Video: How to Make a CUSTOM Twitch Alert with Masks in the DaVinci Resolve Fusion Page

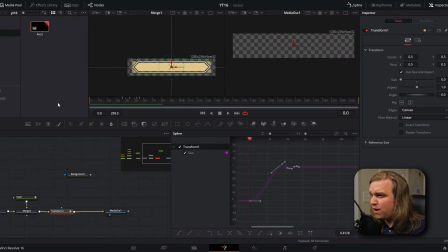It'll just take some minor adjustment, but you can see that little wiggle at the end really sells this bouncy motion. One thing I know I want is that initial zoom to be faster. So I'm gonna select these keyframes towards the end and drag them all closer.
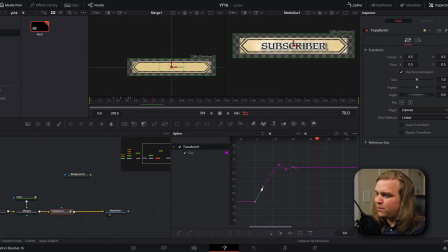So I'm gonna select that first keyframe, grab that handle and pull it so it's going straight towards that second keyframe. If we preview now, that first movement is quite a bit faster, but not quite fast enough. So let's pull all those, pull them back, and that looks really nice.
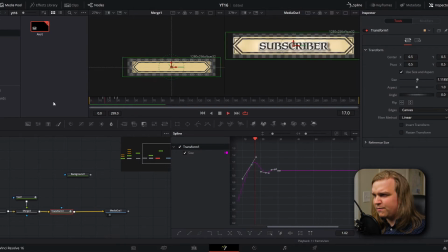Comes in nice and quick. It bounces at the end, but it doesn't take too long to bounce before it rests at that full size. That was the animation for the alert coming into our scene, but now we need to animate the alert coming out of our scene. So the first thing I'm gonna do is slide towards the end of our timeline.
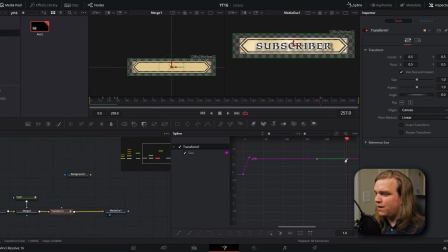Then I can select all of these keyframes, copy, and if I click in that spline viewer, it'll set a keyframe, and if I paste, it'll paste the keyframes in that same order, so it'll look pretty bad, but if I select all of those and come down here to reverse, you'll see that it perfectly reverses that motion. The thing to remember is that we are going for natural motion. That extra bounce we had on our animate in won't be natural to animate out. When something gets moving, it doesn't slowly get going back and forth, so we're gonna need to change up this animation just a little bit.
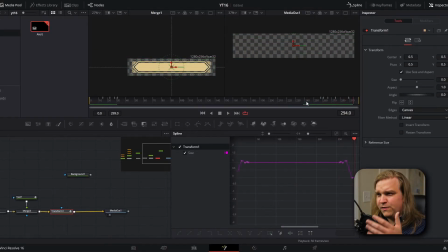You'll see if we preview that, that jiggle feels unnatural when it's coming from that motion. So we're gonna scale in, and we're actually gonna delete these two middle keyframes on that wiggle so that all our alert does, it starts at full, it slowly scales up just a little bit,
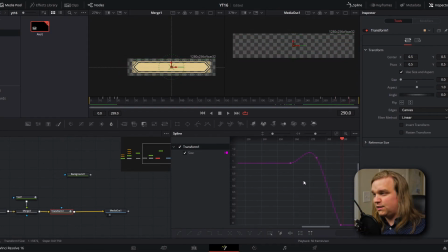and then pushes back until it disappears. In animation, this is called anticipation. You know the alert is gonna slide back into space and disappear, but to help sell that motion, right before it pushes back, we want to slowly scale up and then disappear.
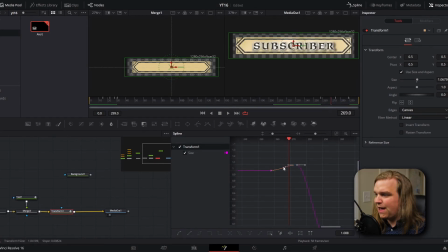This is close, but I'm actually gonna select that node, click F this time to flatten so that the scale up isn't quite so egregious, and then I'm gonna pull it so it happens a little sooner. And I really like the look of that. Just a really subtle scale up before the scale down and it pushes it away.
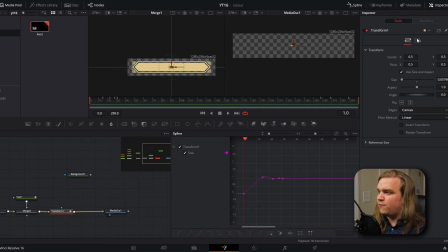And the last thing we're gonna do on this transform is come over to settings and toggle on motion blur with
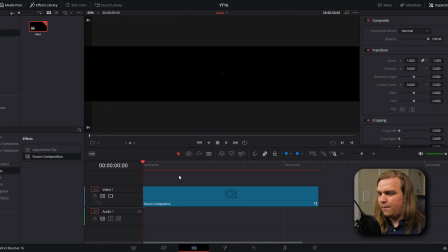a quality of about 6. And if we hop into our edit page and let this entire animation render, you'll get this really nice bouncy motion at the beginning. The text will have some ongoing animation, and then the entire alert will push back and fade out. I like how this looks, especially having that fast noise layer on the background shape. It gives it just a little bit of texture, a little bit of shading, and keeps it from being too flat. And your Spellbreak themed Twitch alert is complete. All you would then need to do to use this in your stream would be to export with the alpha layer and then convert that into something stream friendly like WebM. If you want more info on that, you can watch this other video I made where I do exactly that. I really hope this video was useful to you, even if you're not playing or streaming Spellbreak. I think some of the masking effects we went over could really help you in creating your own unique designs. If you are playing or streaming Spellbreak and using this transition on your stream, let me know. I would love to see it. That would make my day. And as always, if this video was useful to you and you want to see more like it, please subscribe so you don't miss out. Thanks, I'll see you next time.